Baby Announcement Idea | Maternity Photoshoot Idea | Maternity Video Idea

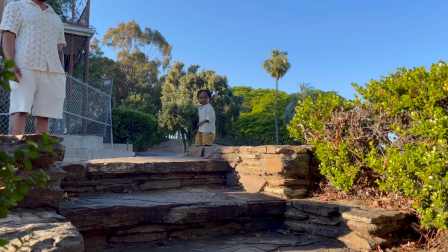13:07 I was very adamant about wanting different scenes just to keep it interesting, like real cinematic.
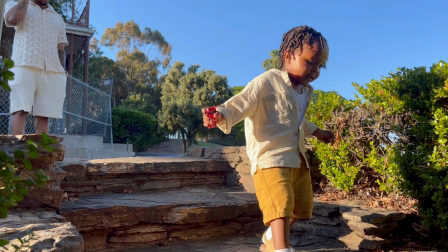13:14 So I made sure to do a few scenes, different shots, different ways going up and going down the stairs,
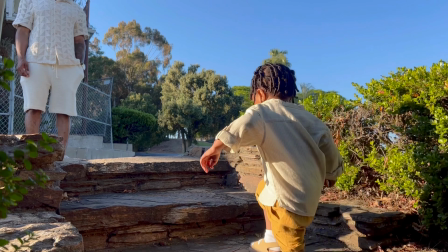13:23 incorporating greenery and just really focusing on the textures, like the brick and the wood,
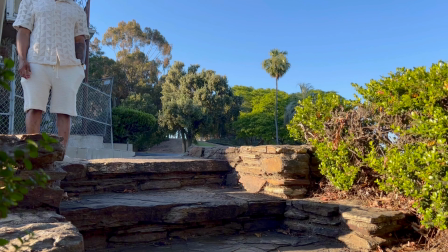13:30 to bring it that warm feeling.
I did a few without you, with him, so maybe we could do both.
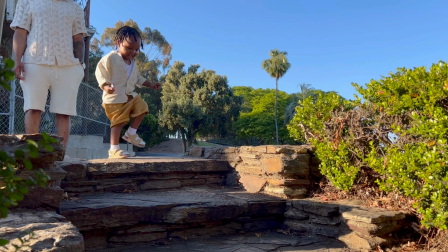13:42 I will say it also helps visiting the scene.
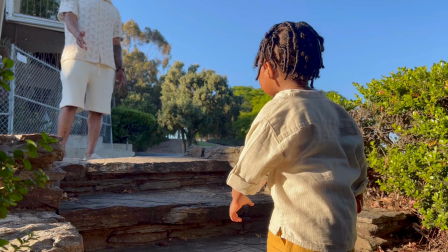13:45 If you're going outdoors, make sure to go maybe a few days prior to shooting just to get a feel and somewhat draft out
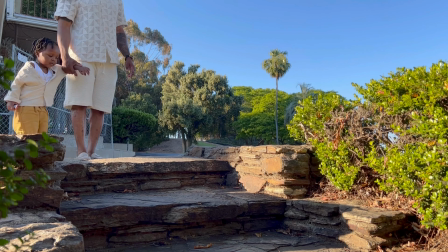13:55 where you want to be and how you want to shoot, just to get your creative mind going, so that when you're there,
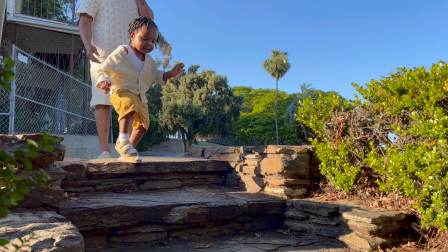14:03 you have a little bit of an idea of how you want to go, how you want things to flow.
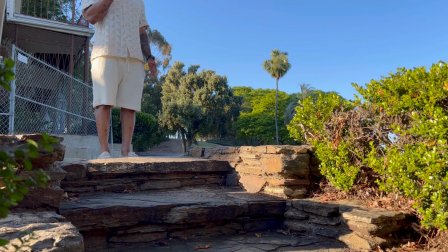14:08 You can even take it a step further, and when you're visiting prior to the shoot, get some footage of like maybe the trees or the flowers or what have you in the scene that you might not be paying attention of the day of.
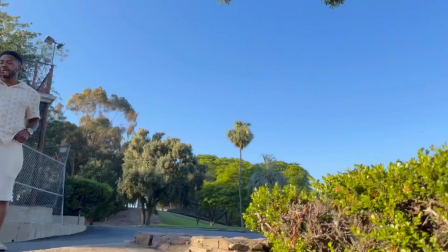14:23 So just like shots that doesn't really incorporate you but incorporates the scene,
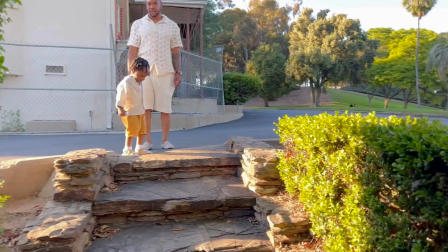14:29 you can use that as fillers in your video, and it's lovely. It's what gives it life.
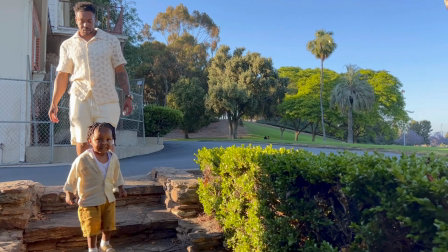14:37 Okay, go back to Dada.
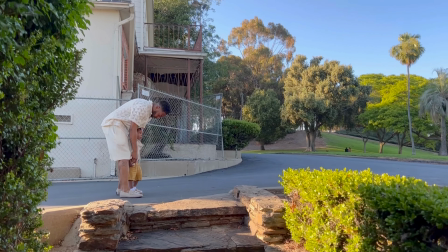14:43 If you're shooting this with a toddler and other people, you have to have a lot of patience, and you cannot be afraid of redoing the shot.
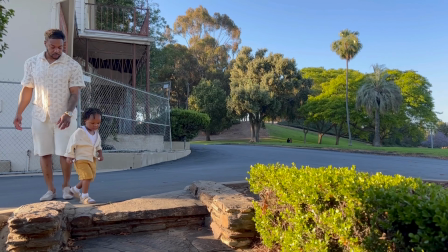14:52 It's your vision. So in order for it to come to life, you have to make sure you have the patience to get it right.
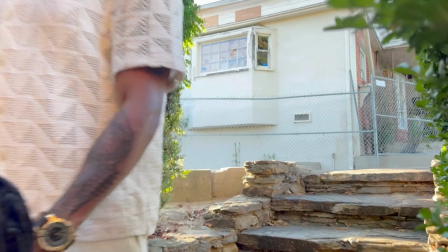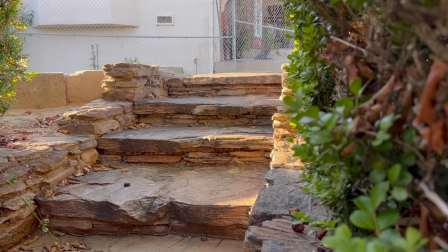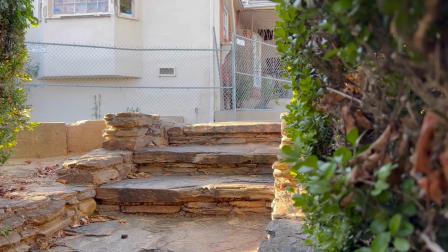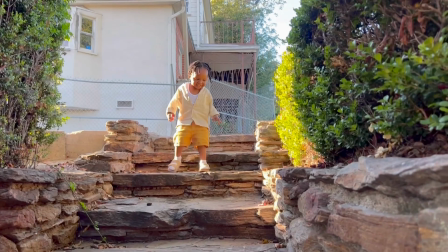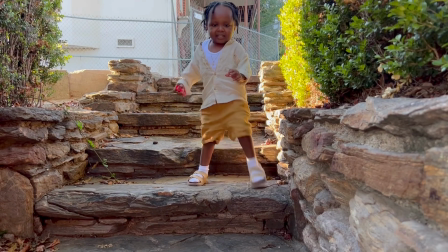15:28 Babe, I need you to stand there again.
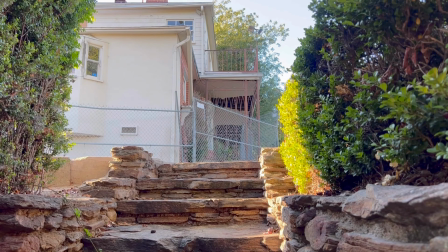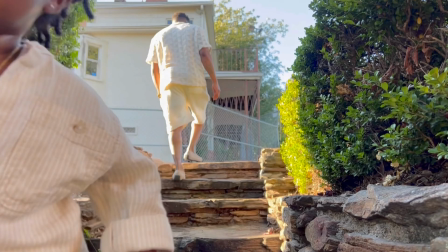15:36 Can I have that car, Zakai? Can I see? Car? Yeah, can I borrow?
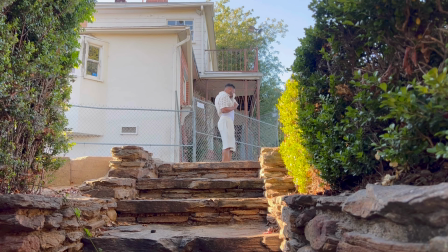15:42 Thank you. You sharing. You're so sweet. Car? Can you go to Dada? Go to Dada? Yeah, go. Here, go.
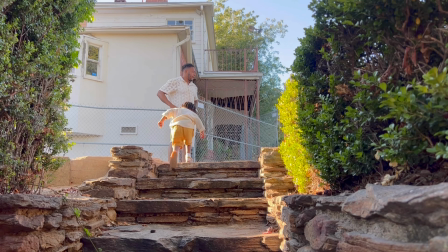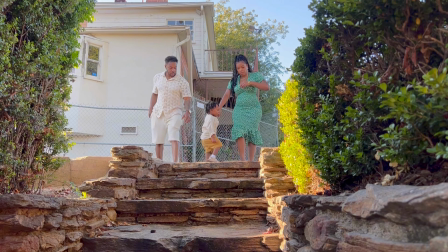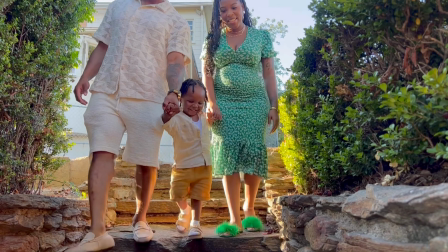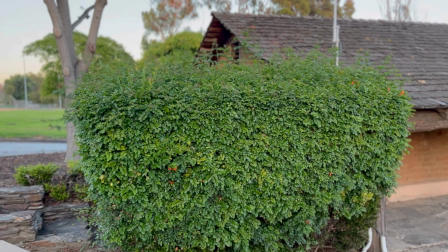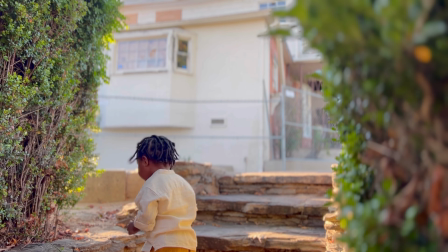16:39 Here I was just playing with angles, especially since I knew he would keep going up and down the stairs.
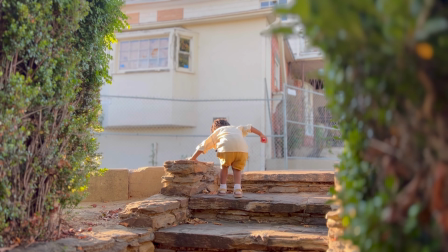16:45 I could get a better view of what it would look like. Watch when I move the camera now, how much better it's going to look.